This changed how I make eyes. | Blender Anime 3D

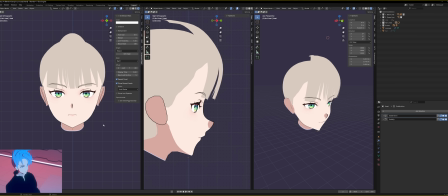[4:08]
Like, it's a more human gaze. It's a more relaxed feel to it. And I'll show you what I mean when I switch right to flat. You can see right from this front view that it's a more dead-on blank stare.
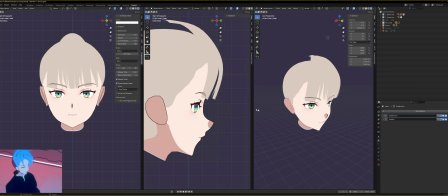[4:21]
It doesn't feel as human. And then these angles, the side and the 3/4, you can definitely tell it's lacking a bit of depth. There's back to concave. I'll move it around too, so you can see what it looks like, from all of these angles.
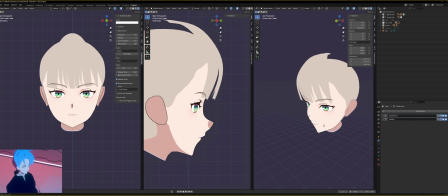[4:43]
Yeah.
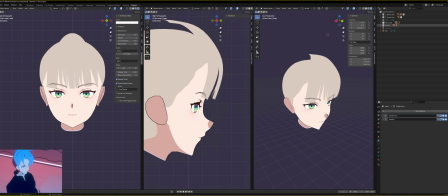Here's concave, and you can tell like it's a little more dynamic in these angles when it's moved around.
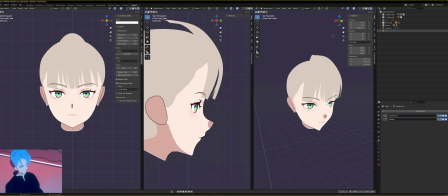[4:57]
It doesn't look as flat. It works nicely with our highlights too. In the end, I do think that concave is an improvement over flat, so I'll just be using that from now on, but you might actually think the flat looks better.
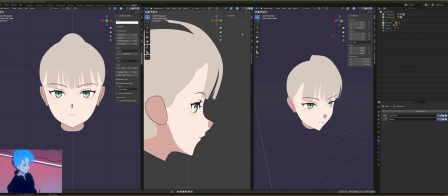[5:11]
I don't know. Who knows, you might have been thinking, like, what is this guy talking about? Flat is clearly better, or I don't really see much of a difference at all. In the end, it's up to you what you want your models to look like based on your own preferences.
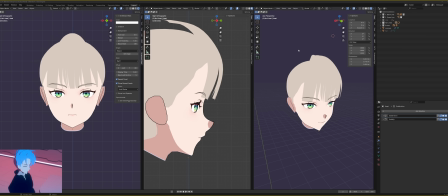[5:25]
So I'll leave that to you. Hope you enjoyed the video. File will be up on Patreon, so go check that out if you want. And stay tuned, because I do play around on Blender every day, and if I find something worth sharing, even if it's something small like this, I'll try to share it with you guys as well. Have a good one.